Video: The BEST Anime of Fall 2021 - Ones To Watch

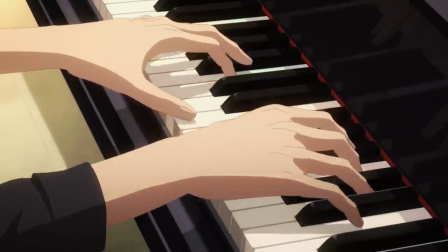[24:28]
Instead of stringing together a series of popular music references and trying to call that a plot,
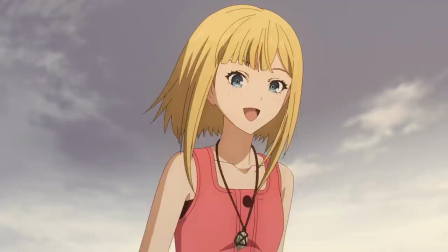[24:33]
Tactop immediately begins weaving different styles of music,
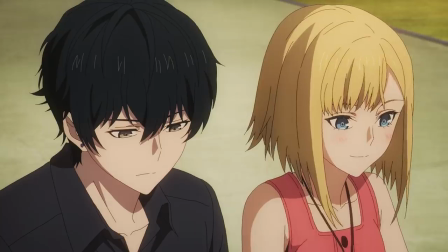[24:37]
from ragtime to Beethoven, into the fabric of its action and the emotional core of its story.
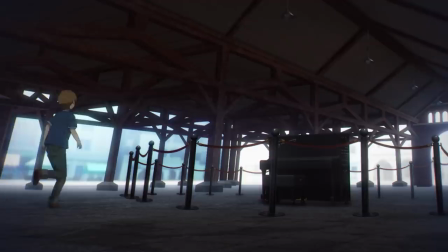[24:43]
Stellar ambient sound design really sells the dystopian feeling of a world without music to us,
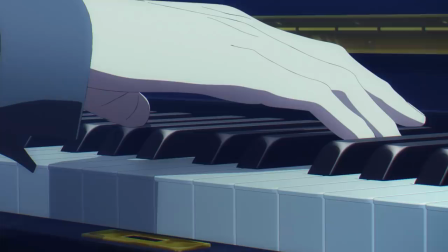[24:49]
and because of the vast and contrasting negative audio space that creates, each and every scene with music, which are almost always fights,
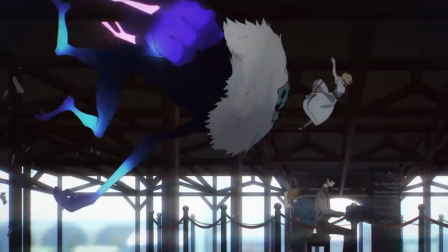[24:58]
instantly pops like Squid Game pink on green. And all the while,
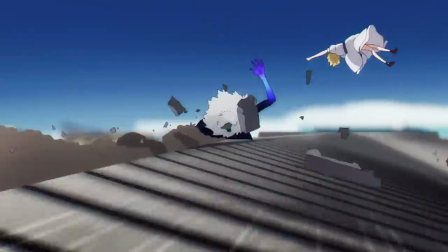[25:02]
the equally excellent animation is taking full advantage of that whole sound situation to send you into Sakuga sensory overload.
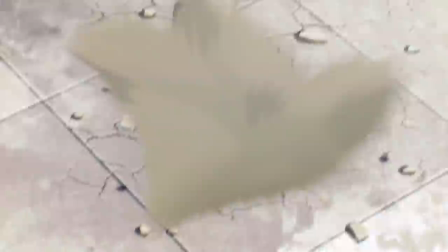[25:10]
It is just an incredibly fun anime, and that extends from the action to the core cast.
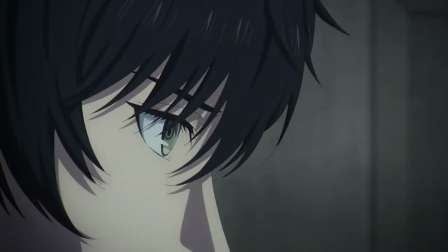[25:16]
Our hero, Tact the Conductor, is an aloof, genius pianist who thinks only about playing music.
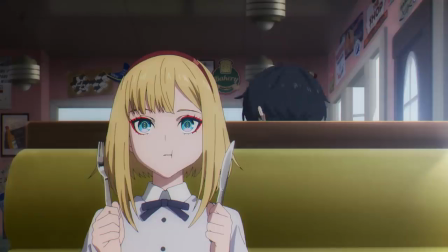[25:23]
Meanwhile, his monster-fightin' music art partner, Destiny, is a cold,
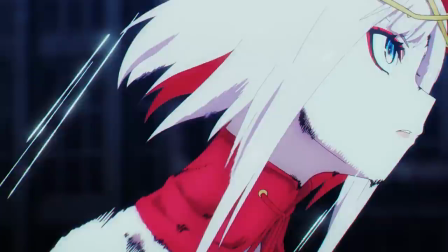[25:28]
single-minded killing machine obsessed with destroying the alien D2s.
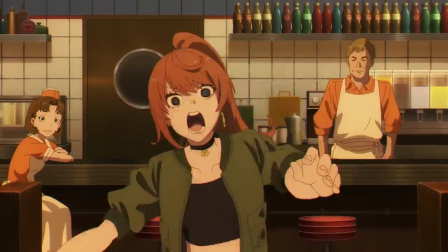[25:33]
And stuck in a tiny car between the two of them, like the manager of a particularly rowdy rock band, is Anna Schneider,
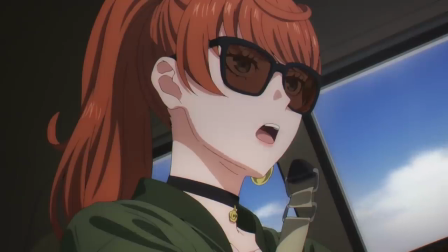[25:40]
the all-too-quiet voice of reason who must do her best to get the two of them to New York in one piece,
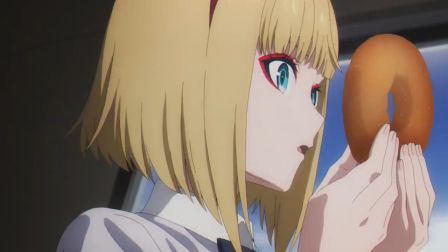[25:47]
despite their best efforts. Tactop has positively delightful character chemistry,
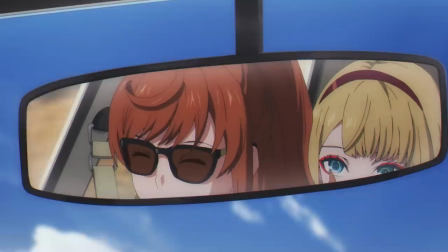[25:53]
tied up in an intoxicating road trip vibe that feels vaguely reminiscent of Cowboy Bebop,
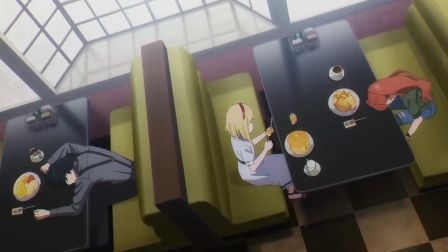[25:59]
which is about as high a compliment as I can pay an anime ensemble. This is one of those anime that reminds me why I love anime,
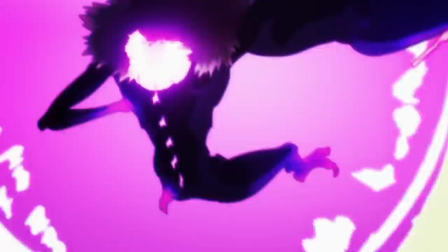[26:07]
and while Heike Monogatari may be more technically proficient and better overall,
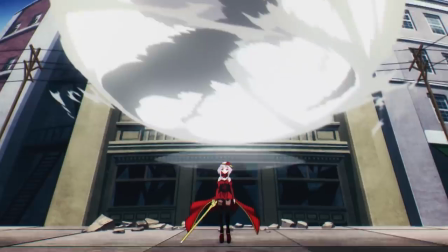[26:13]
that alone is enough to make Tactop Destiny my favorite of the fall. And with that, you got the whole list.
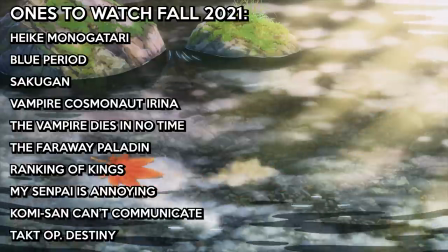[26:19]
I'll leave it on screen until the end card so you can write things down, because you guys are always asking for that,
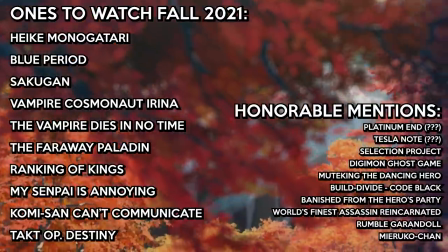[26:24]
and eh, what the heck, let's cram those honorable mentions into the bottom corner too.
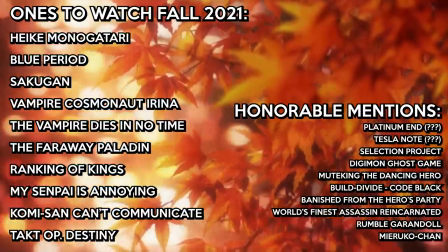[26:29]
Tell me which one of these animes your favorite in the comments down below, and if I helped you find a new fave,
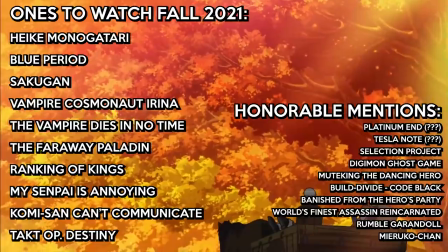[26:34]
consider returning that favor in the traditional form of a like and subscribe.
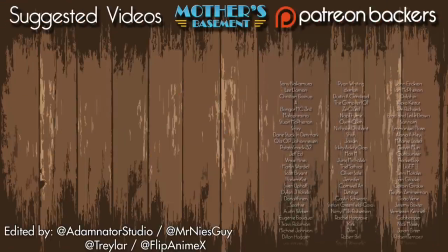[26:39]
Also, if you haven't already, make sure you catch up on my ongoing roast of the anime scripture of an actual, literal cult, since episode 2 of that is due out this month. I'm Geoff Thew, professional too-much anime watcher, signing out from finally sleep.